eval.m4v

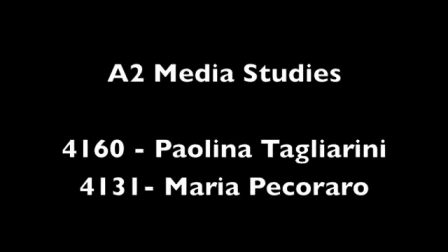[0:00]
This is our A2 Media Studies evaluation. Candidate number 4160, Paolina Tagliarini. Candidate number 4131, Maria Pecoraro.
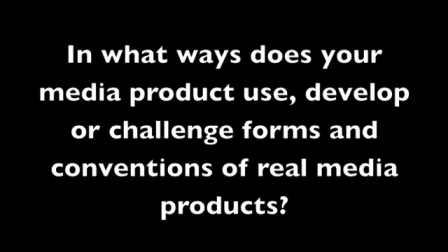[0:11]
In what ways does your media product use, develop or challenge forms and conventions of real media products?
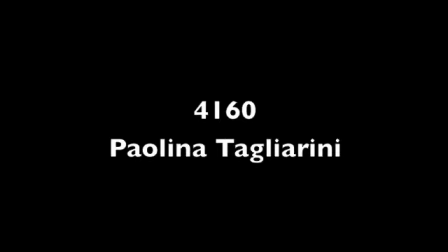[0:18]
In our media product, we have used, developed and challenged forms and conventions of real media products. In our introductory shots, we have used mise-en-scene to help portray our artist's theme and genre.
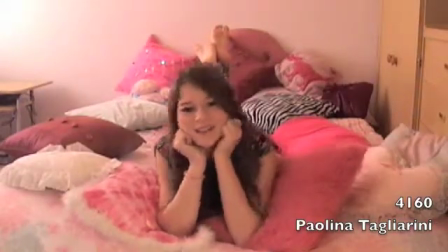[0:29]
We have established this by using a pink bedroom with props such as cushions, flowery t-shirt and a pink bright lighting.
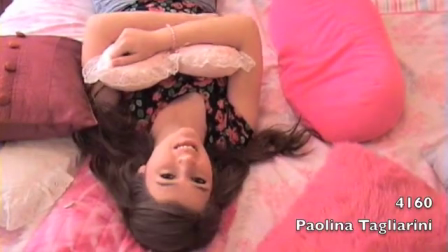[0:36]
These all connote femininity, love and relationships, which are main themes in the song.
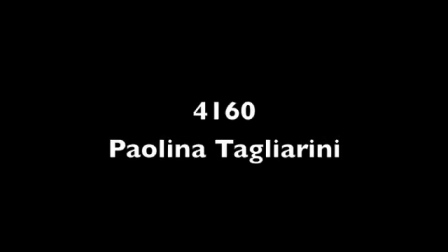[0:41]
This uses conventions of real media products, as in our research, we found that the majority of love songs in the pop indie genre, sung by female artists, have used similar mise-en-scene to create a sense of love and lust towards another character.
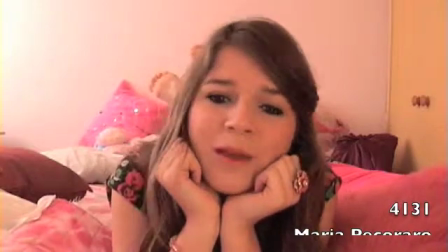[0:57]
We have used many close-up shots of our protagonist to show continuous links in her change of emotions with the narrative in the video and allows the audience to empathise with her.
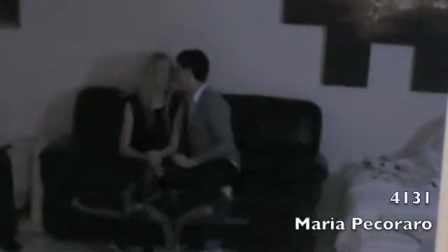[1:06]
This is also seen near the end where the tone of the music becomes more downbeat.
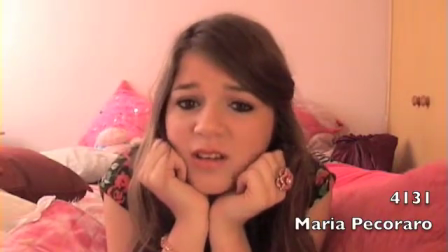[1:10]
This is expressed in a change of her facial expressions going from mellow to gloomy and depressed.
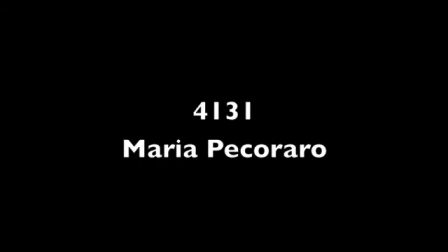[1:16]
This uses forms and conventions of real media products as gaining a relationship between the audience and the artist is paramount for the success in a good music video.
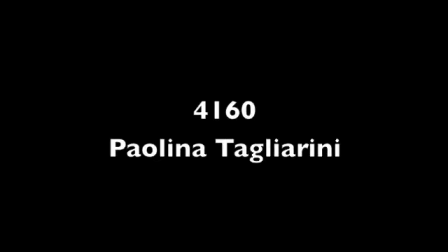[1:30]
Another way in which we portray the artist's emotions is by our use of camera angles. In the bedroom location, we have used down-tilt shots of the protagonist singing on the bed.
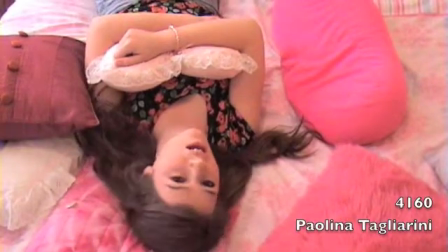[1:39]
This angle illustrates her as looking lovingly at the camera. However, it portrays the vulnerability of her to love and relates back to the song lyrics.
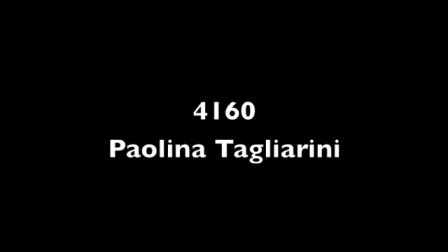[1:46]
We have developed forms and conventions of real media products by experimenting with different angles in order to express her vulnerability in the most impactful way. We used ideas of locations and settings from our research into real media products by Kate Nash.
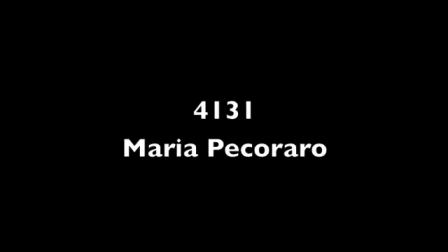[2:02]
For example, in her music video for the song Foundations, the main setting is her house.
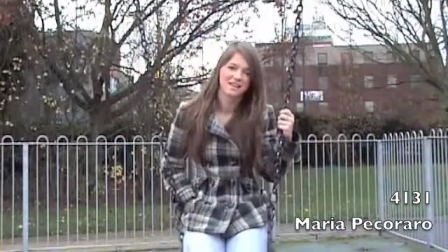[2:07]
Therefore, in our music video, we have used simplistic, realistic locations such as a bus stop, park and a house.
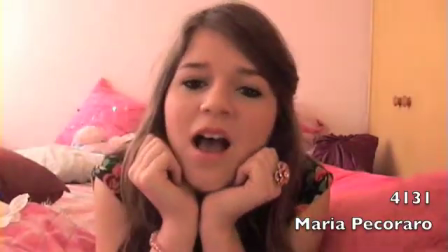[2:14]
These locations and settings highlight Kate Nash to be an average teenage girl, and therefore, through our music video, our target audience can relate.
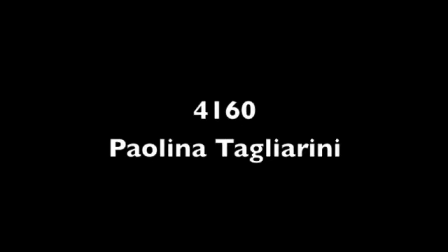[2:25]
Our music video is primarily narrative-based, as there is a direct link between the lyrics of the song and the denotation on screen of our shots.
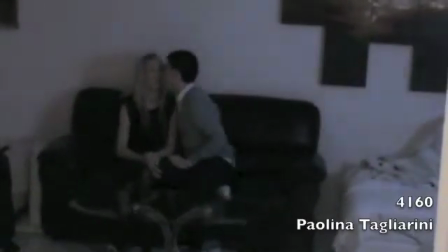[2:32]
For example, for the lyrics "Kissing That Girl," we have used a point-of-view shot of the protagonist's crush kissing another girl.
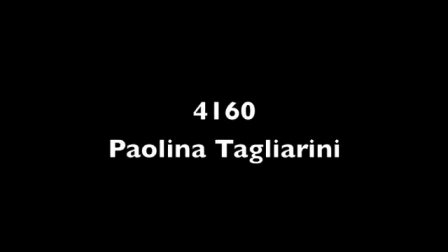[2:39]
We have done this to emphasise the importance of the shot both lyrically and visually. In addition, we have added some performance-based shots to our music video, in order to challenge forms and conventions of Kate Nash's music videos.
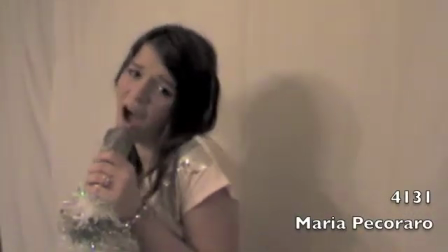[2:51]
From our research, we found that her videos are either performance or narrative based.
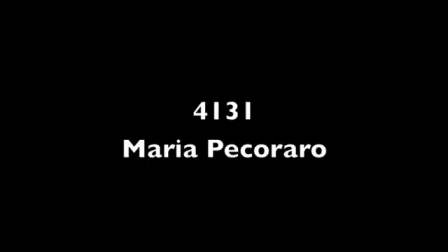[2:56]
However, we thought that our music video would be more effective and successful if we mixed the two together. In our performance-based shots, we continue to portray Kate Nash's persona with the use of mise-en-scene.
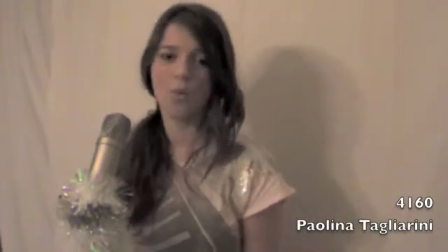[3:09]
We used a white backdrop to reflect her innocence and purity, with props of tinsel, sequins,
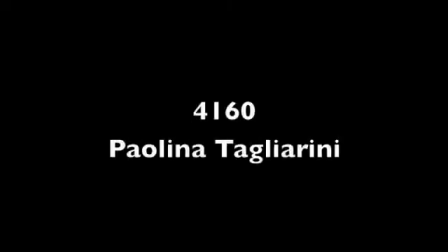[3:15]
pink clothes and sparkly jewellery to enhance her femininity and her overall playful and female nature.
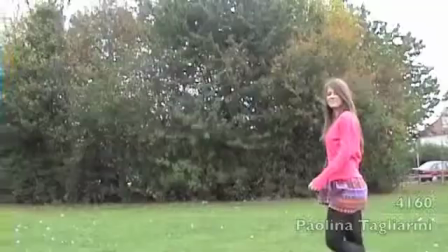[3:21]
Additionally, in all our shots, Kate Nash is wearing clashing, colourful and patterned clothing to show she is eccentric.
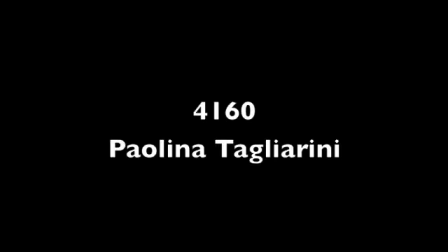[3:27]
We have chosen these costumes for her to wear in natural daylight to show how she likes to stand out from the crowd and living in her own fantasy world. Wearing these clothes also connotes that she is desperately seeking attention from the boy.
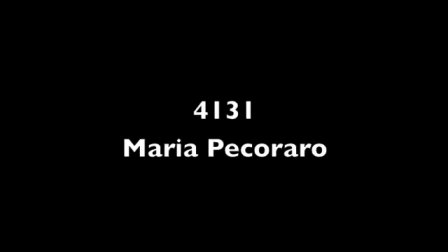[3:43]
We have used many effects in order to create a strong sense of fantasy and emotion portrayed by our protagonist.
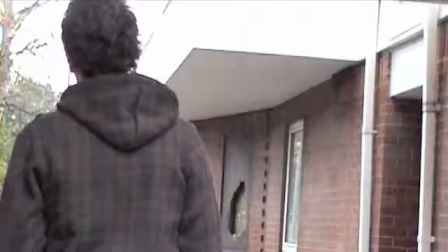[3:49]
We have used a slow motion effect on the boy to show that Kate Nash has a strong infatuation towards him.
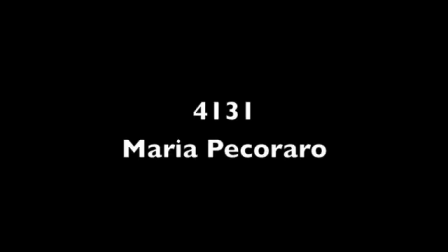[3:55]
Furthermore, this effect enhances Kate Nash's imagination, as when she sees him, it is as though her world stops and he is her only focus.